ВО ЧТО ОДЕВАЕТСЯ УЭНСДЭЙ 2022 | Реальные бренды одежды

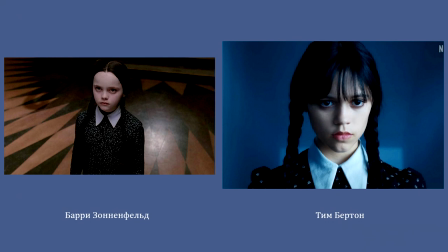По словам Колин Этвуд, художницы по костюмам, суммарно все это помогло добавить персонажу уязвимости как результат уэнсдэй куда меньше похоже на ребенка призрака из фильмов ужасов
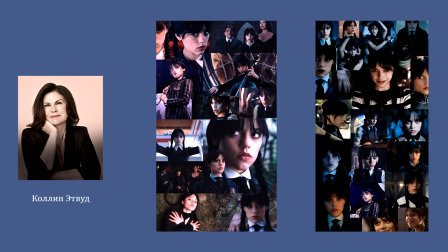возможно по той же причине этот не захотела делать в гардеробе героини упор на викториану напротив собирая костюмы она ориентировалась на 60 и 70 да и современных вещей уэнсдэй предостаточно раз уж начала про эту вот продолжаю детали образа гардероб,
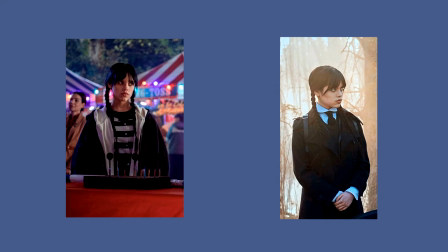макияж Уэнсдэй Адамс, который мы видим глазами Тима Бёртона, достигает особых степеней детализации, соответствуя настроениям поколения Z. Убедительный образ новой Уэнсдэй сложился благодаря работе суперзвезды дизайна кинокостюмов,
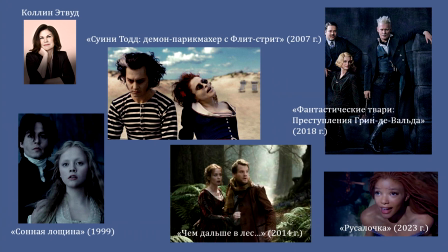обладательницы премии Оскар Колин Эдвуд, среди работ, которые такие фильмы, как Сонная лощина, Суини Тодд, Демон парикмахер с Флит-стрит, «Чем дальше в лес», «Фантастические твари. Преступления Гриндевальда» и грядущий ремейк «Русалочки» в 2023 году с Колли Бейли. Колли Нетворд рассказала, что в образах для сериала она хотела отдать дань классическим произведениям про семейку Адамс.
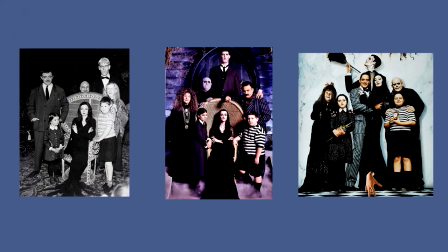Таким образом, в новом сериале появилось всем нам знакомое платье школьницы с белым воротничком.
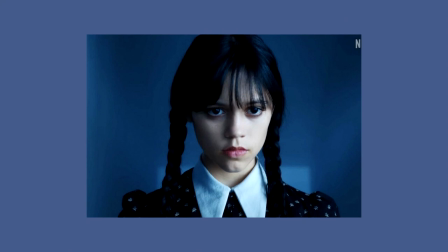Сериал начинается с Уэнсдэй, который мы все знаем. в маленьком черном платье, мы сделали воротничок немного более заостренным, но идея была в том, чтобы показать образ знакомый зрителю.
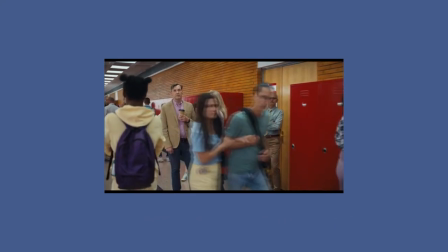Первый эпизод разворачивается в яркой, цветастой американской школе, так что Уэнсдей сразу выделяется на ее фоне.
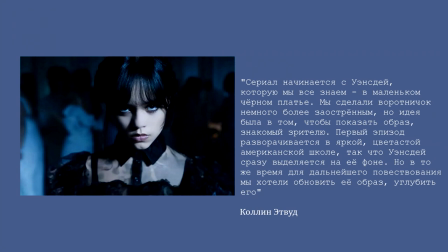Но в то же время для дальнейшего повествования мы хотели обновить ее образ, углубить его, говорит Колин Эдвуд.
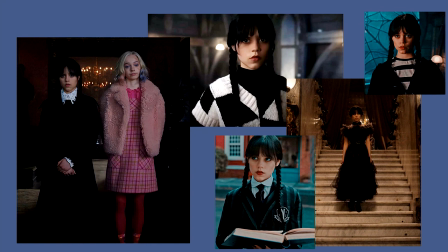Эдвуд постаралась отразить с помощью одежды беспокойного подростка из поколения z так что классические платья у энзды и дополнились многослойными нарядами с жилетами рубашками и лонгсливами часть одежды художница по костюмам брала в zara а черное платье в котором у энзды
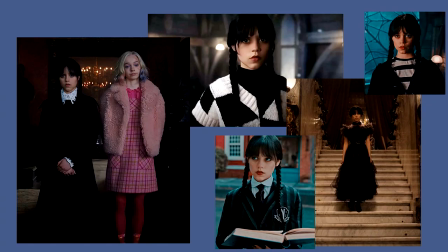отплясывала свой знаменитый танец нашли у бренда алая это более праздничный вариант любимого образа
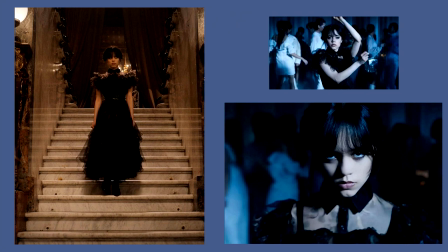уэнсдэй в В нем также присутствует отложенный воротник, но на этот раз черного цвета. Черная рюша, длина мидии, притальный силуэт делают образ готическим. А еще здесь Уэнсдэй впервые отошла от своих традиций и вместо обычных косичек сделала прическу из косичек.
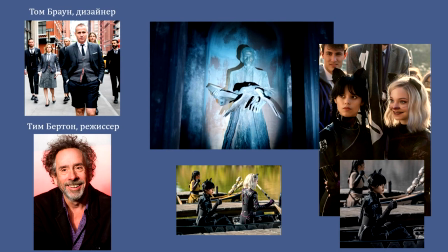В этом ансамбле, который легко мог бы быть творением Тома Брауна, можно углядеть отсылку к творчеству Тима Бертона. В Уэнсдэй он вообще постоянно ссылается на самого себя. Еще один громкий намек на творчество режиссера случилось уже во втором эпизоде, когда главная героиня принимает участие в Кубке По.
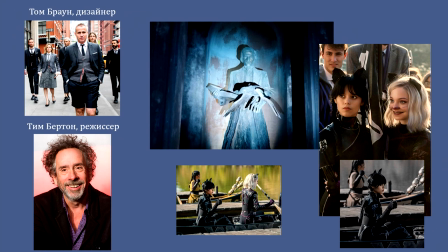Гонки частично на каное, частично пешком. Правил в ней нет, если не считать того, что каждая команда выбирает для вдохновения один из рассказов самого знаменитого выпускника Невермора Эдгара По. У Уинсдей достается черный кот, а вместе с ним и кэтсьют с ушками.
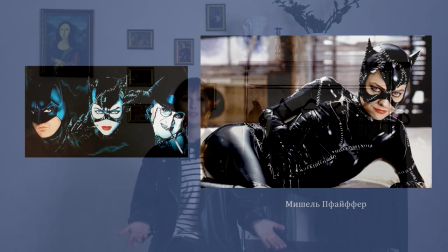И как здесь не вспомнить, что именно Бертон подарил миру женщину-кошку в исполнении Мишель Пфайфер,
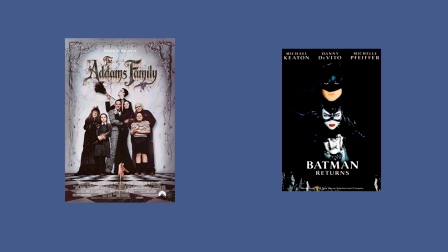ну или в начале 90-х режиссеру пришлось отказаться от съемок семейки Адамс из-за работы над Бэтмен возвращается.
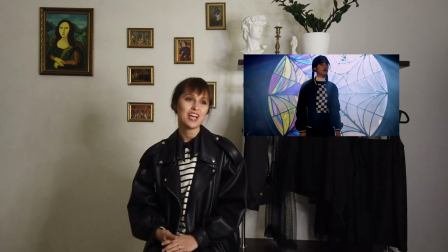На экране Уэнсдей часто носит клетку, возможно, потому что это один из ходовых черно-белых принтов, хотя, зная детальный подход Эдвуд, хотелось бы предположить, что это не просто клетка, а шахматная доска, как напоминание, что,
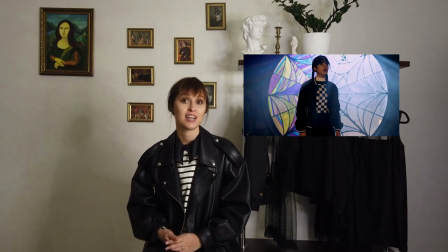решив расследовать происходящее на окрестностях Невермора убийство, главная героиня ввязалась в игру с неизвестным противником, который думает на несколько шагов вперед.
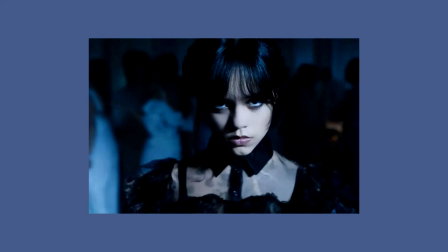Главный предмет гардероба героини, безусловно, выразительное платье из черного тюля, которое она якобы покупает в комиссионном магазине, готовясь к выпускному. На самом деле это платье из коллекции «Сезон осень-2020» было куплено в бутике «Алая» на роскошной лондонской Бонн-стрит.
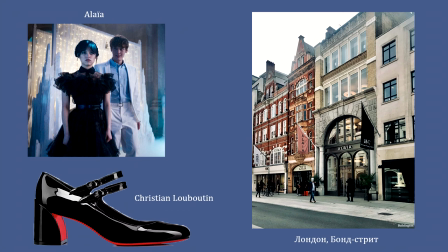К платью героиня подбирает элегантные лакированные туфельки Кристиан Лабутен фасоном Мэри Джейн.